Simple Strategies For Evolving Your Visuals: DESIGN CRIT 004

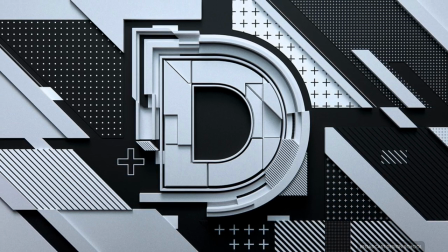20:43 In that case, it might only take you a few minutes to make a copy of what you're doing and thrash that thing around.
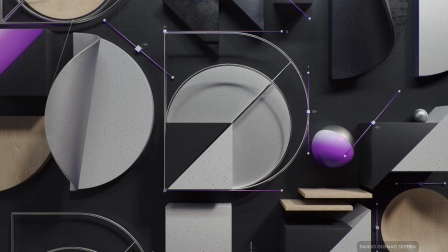20:49 Reduce the elements or simplify some of its qualities. Resize them. Recolor them.
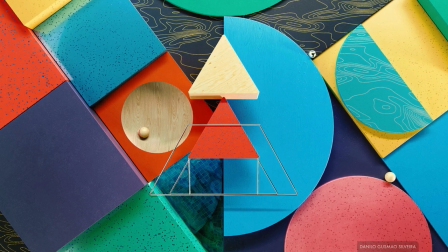20:54 Recombine those different qualities. I'll even take a few seconds periodically while I'm working to quickly whack things around just to see.
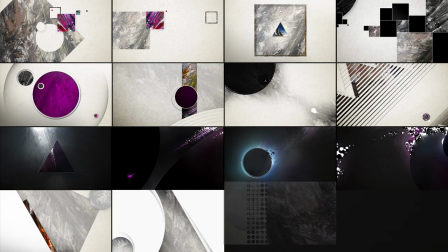21:02 It's one of the main advantages of a digital workflow. You're not going to mess anything up by trying something out.
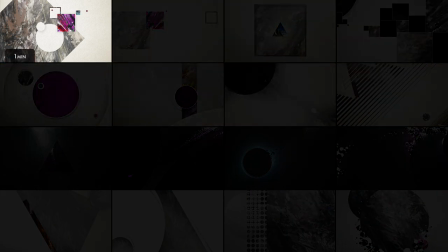21:08 Like this one took less than a minute. It's easy to blow up an element and try a few things.
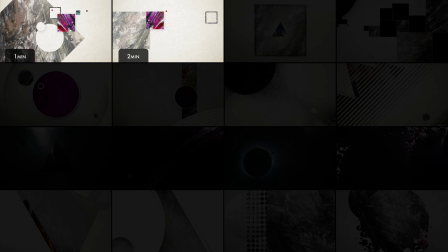21:14 Then I spent maybe a couple minutes mashing it around to get to here because it's mostly simple moves and deciding which layers to turn off.
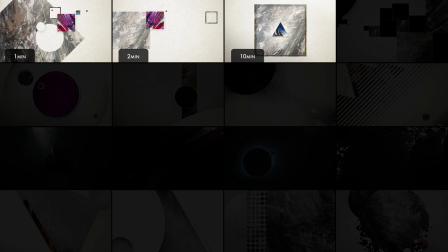21:23 This one is more like 10 minutes. As simple as it is, I'm getting in there and figuring out how to make these chaotic textures work when right up on each other because they don't work very well together as raw elements. So I'm brightening and darkening parts of them and then I'm fussing with elements like the reflection on the gold trim and that sort of thing.
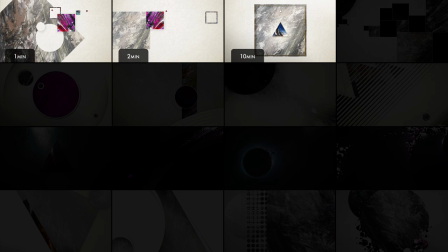21:43 I'm not precious about the whole frame but I'm getting into the details and trying some stuff out to see what works and what doesn't.
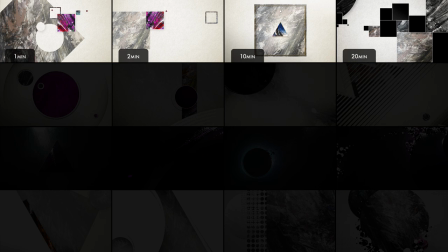21:51 Then this is more like 20 minutes because I'm bringing in new elements and arranging them, and that might go faster or slower for you depending on how you work.
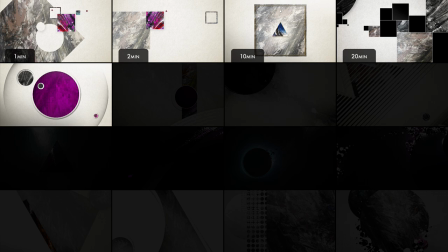22:00 Then we get to this, which looks simple, but I really spent time, probably an hour, figuring out how the subtler details work best.
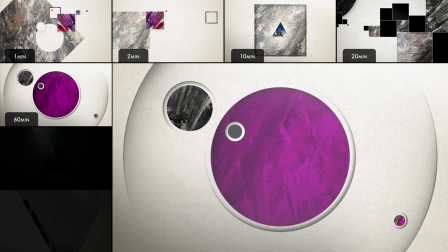22:10 You know, how much to fade this texture, and how bright of a color looks good on top of it,
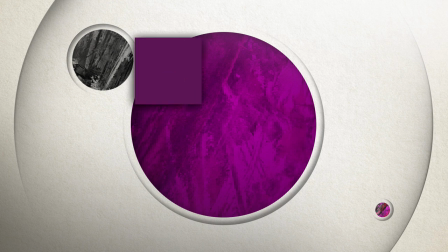22:16 and applying a gradient on top of that to give it some variation across its surface, and even a little bit of an inner shadow. You know, subtle things that you might not even notice, but without them, it wouldn't work so well.
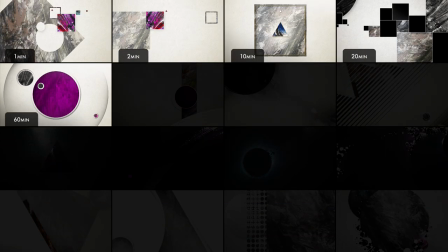22:28 And sometimes those are the things that you're actually looking for, to give it some polish and take what you're working on to the next level.
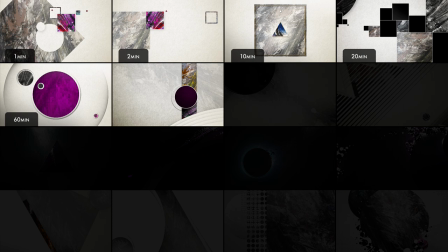22:36 This frame was a little bit of a struggle, and for whatever reason, it took about 30 minutes to come around to the idea of using the paint as a subtle background texture.
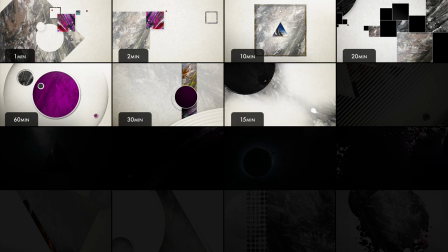22:46 But once I had that, I moved on, and this came out pretty fast. But you can imagine why you need to explore some real variations.
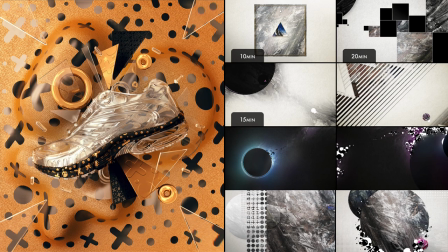22:54 And you can see the difference between taking what you have and quickly whacking it around for a few minutes for some
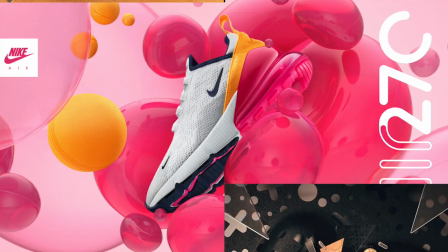22:59 fresh perspective versus doing that for a longer chunk of time to find something new.
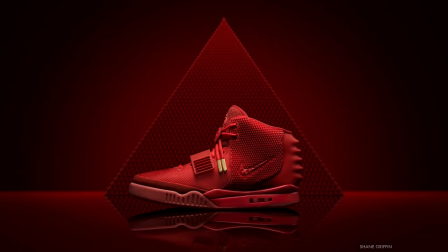23:05 The sort of research phase where you go out there and you figure some stuff out, invent some things,
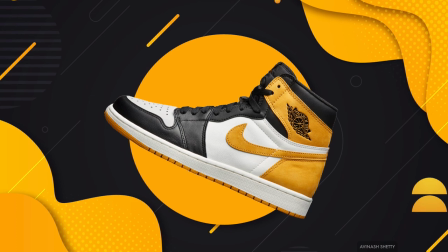23:10 see what kinds of combinations of your elements actually bear fruit and are interesting and fun to work with.
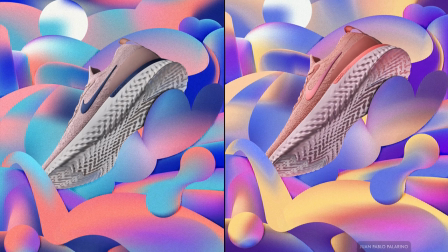23:17 You can use these same simple strategies for either the quick fix or the long game.
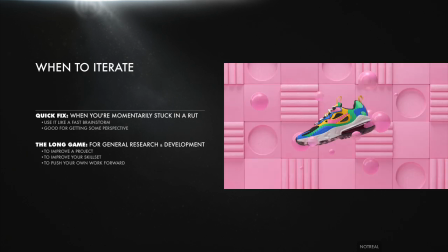23:21 But there are reasons to work quickly and reasons to spend time, and both types of iteration are going to be really valuable in their own way.
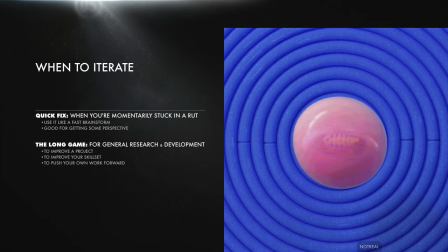23:30 You'll find what helps you the most in any given situation.
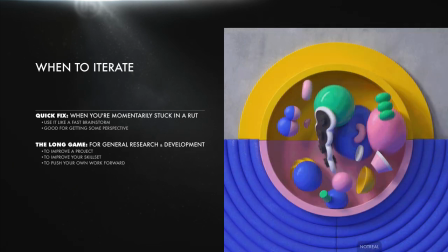23:33 Like sometimes you start a project by toying around with some elements for a while, making big random moves and figuring things out before really tackling the goals.
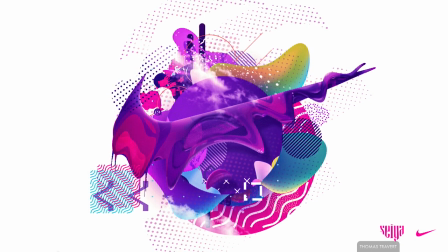23:42 And sometimes you're already halfway through a project, but find yourself sort of circling the drain, doing the same things repeatedly.
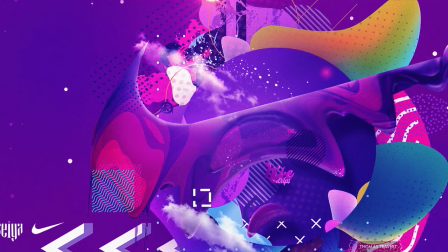23:49 So you whack some of the imagery around for a bit to give it some life again.
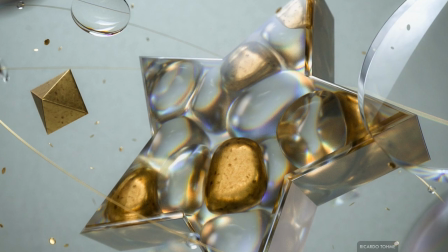23:54 Sometimes you don't even have a project, but you just want to see what you can make, and you spend a few hours playing.
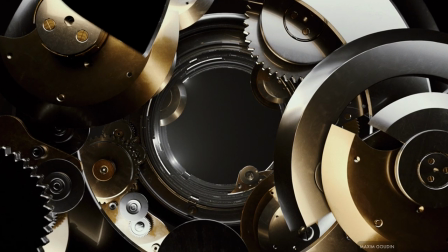23:59 You're inevitably going to find some tidbits that you can keep in your back pocket. And you can see where Simon has started doing that.
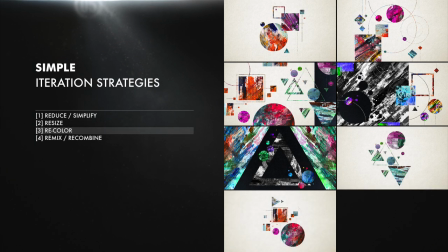24:05 A little bit of resizing, some recoloring. He's building it up and then simplifying it in a very basic way, just taking things out mostly. And that's great, but it is really hard to see where you can actually take it until you get into recombining the qualities of your elements.
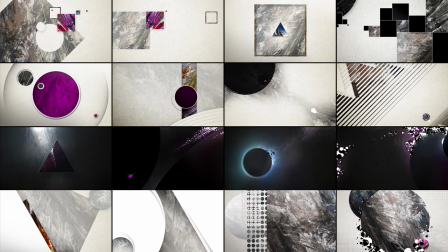24:21 And you can see how far we went with those exact same elements in just a few frames by doing that.
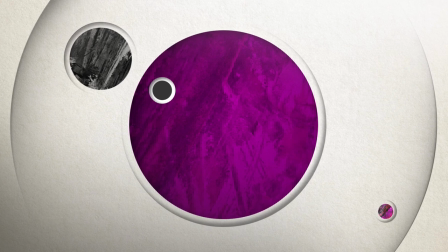24:27 Now, technically, the goal for Simon was to explore different ways of generating contrast.
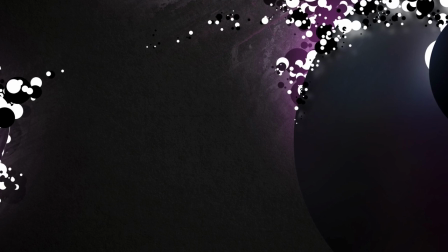24:34 That's the thrust of the challenge for that part of the visual design lab.
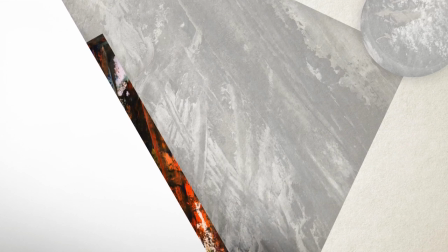24:38 So if he kept going, his explorations would end up aiming for that instead of shooting for something like these completely random attempts.
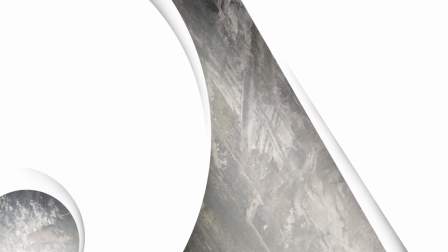24:47 But that's actually even better.